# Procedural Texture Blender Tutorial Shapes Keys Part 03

This is the final part of the shape keys tutorial.
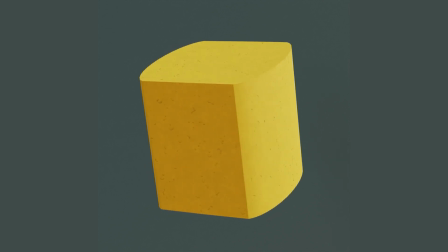(0:02)
In this part, I am going to show you how I lighted and textured this object inside of Blender and how this procedural texture is growing with the object. If you haven't seen the other two parts of the shape keys tutorial, you can find that in the playlist over here or over here, somewhere over there.
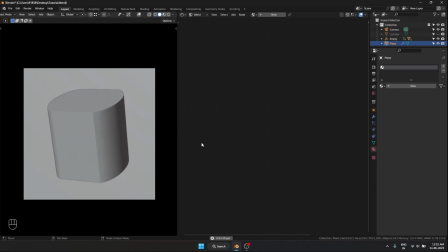(0:17)
So let's jump right into the tutorial. This is the animation we made last time in part two of our shape keys tutorial. I have made some keyframe interpolation differences, but it's basically the same animation. it.
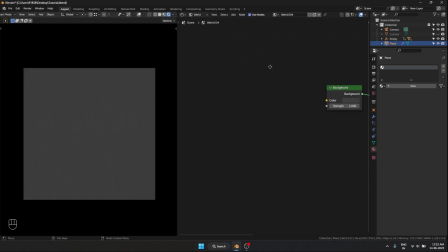(0:29)
So let's start off by lighting this. I'm going to add a new HDRI. I'm going to select this ctrl T which gives us an environment texture.
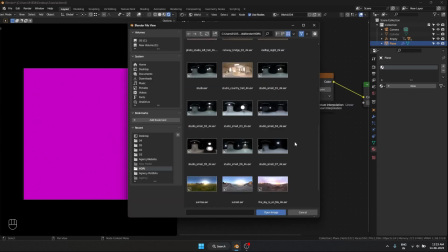(0:38)
I am going to open up an HDRI I have. All these HDRIs I have downloaded from resources like this and it is completely free.
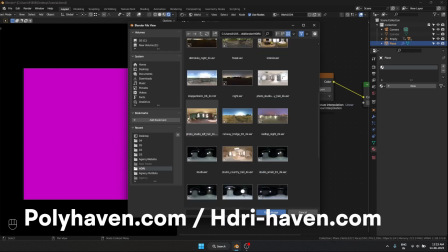(0:46)
I'm going to select this one.
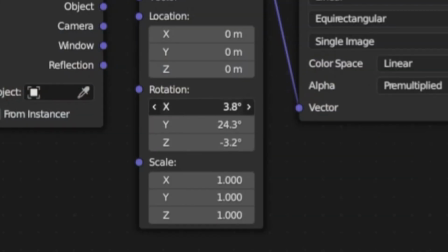(0:48)
So what I'm trying to do is I'm going to rotate this in such a way that we get a nice variation of bright and dark areas
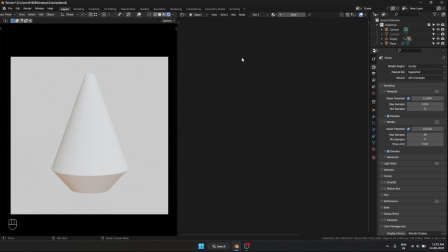(0:56)
this looks interesting now let's go into texturing going to select this and we add a new material for now I'm going to set this to red and
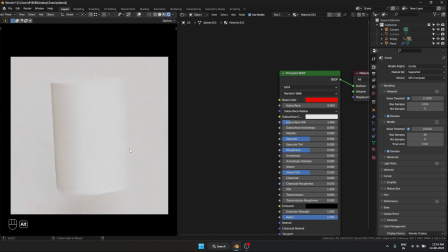(1:04)
because we have different objects swapping we have to come in here and manually make sure that all these objects are sharing the same material so that
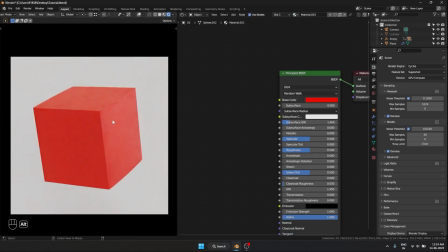(1:13)
they will be sharing all the materials in the end and that looks good and to easily scroll between the animation I am using alt and using my
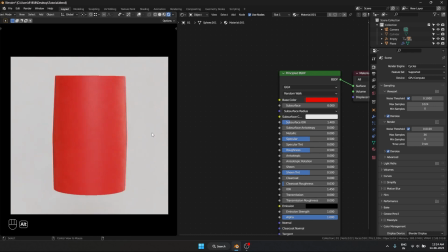(1:22)
mouse scroll wheel which allows me to easily move between the frames.
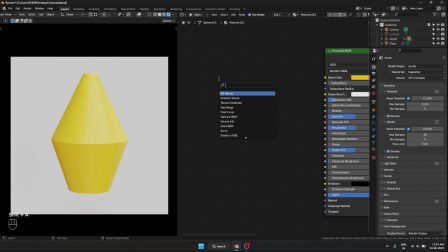(1:27)
So what I'm going to do is I'm going to use a yellow color and let's make this look a bit like concrete and because these shapes are morphing we can't use a PBR texture because the texture is going to stretch in very weird ways. So the only way to texture this is going to be by using a procedural texture.
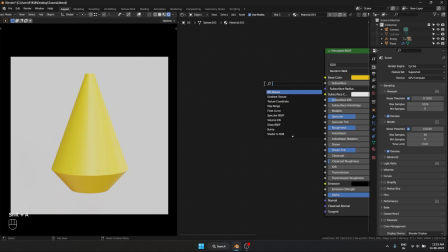(1:46)
So I'm going to go for like a concrete kind of look for this going to add a noise texture let's preview that okay that's how
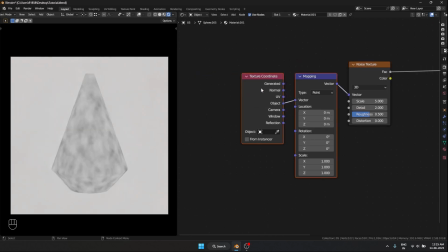(1:55)
it looks we'll have to select this and hit ctrl t and use the object texture coordinate if you want to learn more about how texture coordinate works check
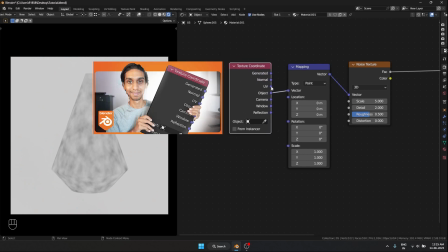(2:04)
out this tutorial i go in depth on how all these different texture coordinates work so for
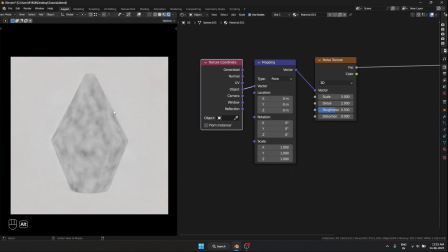(2:09)
this i'm going to use object so what it basically does is it is going to stick with the object no matter what you can see even when the object is changing the texture is growing with it which is the kind of look we want it is not stretching with
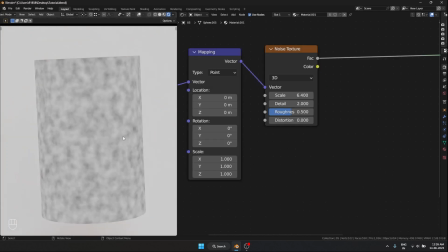(2:24)
it but it is growing with it and right now this is not looking like concrete for that i'm going to increase the roughness and detail and
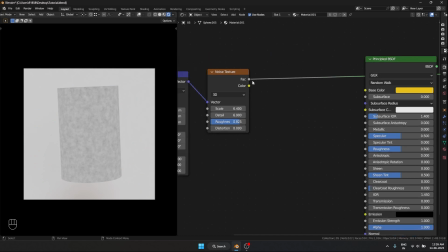(2:32)
that looks more like concrete what i'm going to do is i'm going to take this plug into our base color and let's preview how that
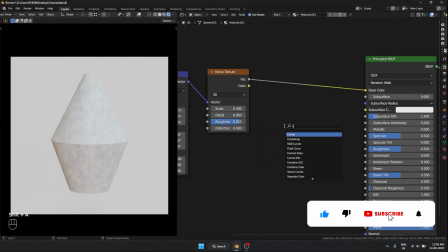(2:38)
looks yeah that looks pretty good okay now what I'm going to do is I'm going to add a color ramp and right now this is a black and
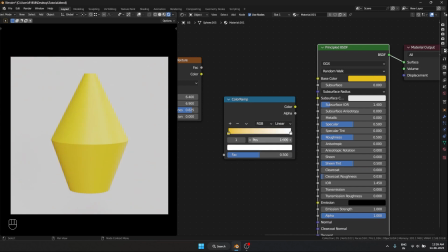(2:44)
white texture I want it to be a yellow ish texture so what I'm going to do is I'm going to remap it I'm going to select the yellow over here copy
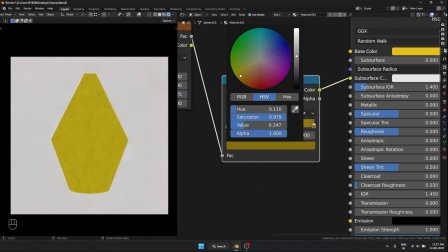(2:52)
paste over here and make this a bit darker something like that so now we are getting a yellowish kind of texture so
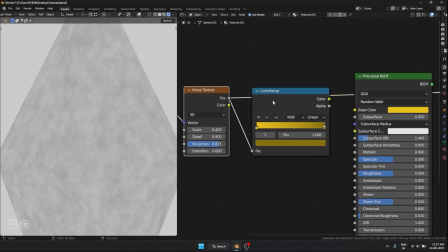(3:00)
what basically this color ramp does over here is it is taking the bright and dark values and remapping it to lighter yellow to darker
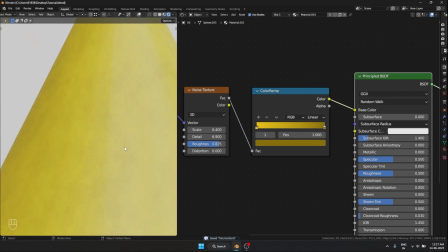(3:08)
yellow and if I preview it yeah that looks pretty good but you know like concrete isn't super flat right it will have a bit of roughness and bump as
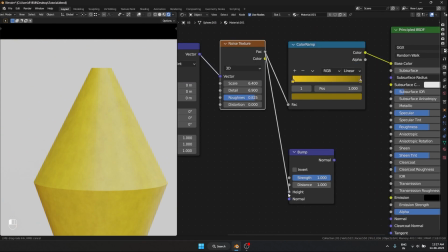(3:17)
well so what I'm going to do is I'm going to add a bump going to take this plug this into our height and normal into our normal and
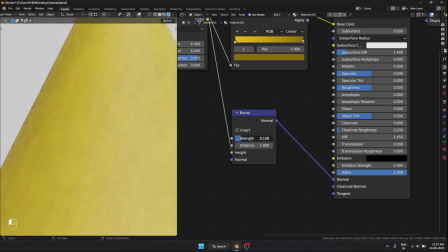(3:24)
that gives us a super rough concrete but I don't want it to be that rough going to scale this strength down a little bit yeah
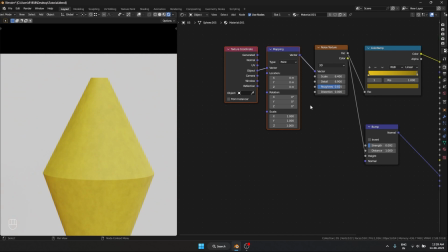(3:30)
that looks good think it should be a bit more rough and now i want to add a little bit more detail into it i want to add small dents into our material for that i'm going to take our noix texture shift d to copy it going to use the same mapping let's use
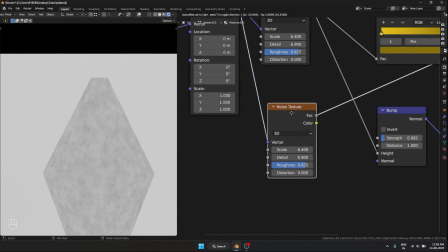(3:45)
ctrl shift left mouse button to preview it decrease the scale and detail of
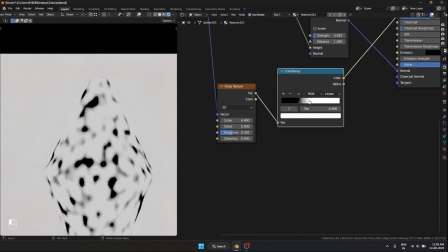(3:50)
it and add a color ramp going to crush the dark and bright values
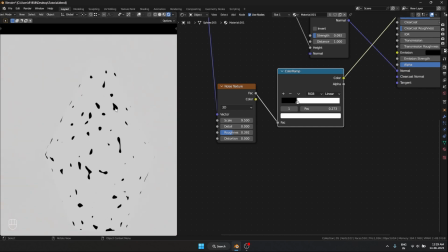(3:54)
somewhere over there scale this up you can see the dark areas right it should create a dent into our material so for that i can use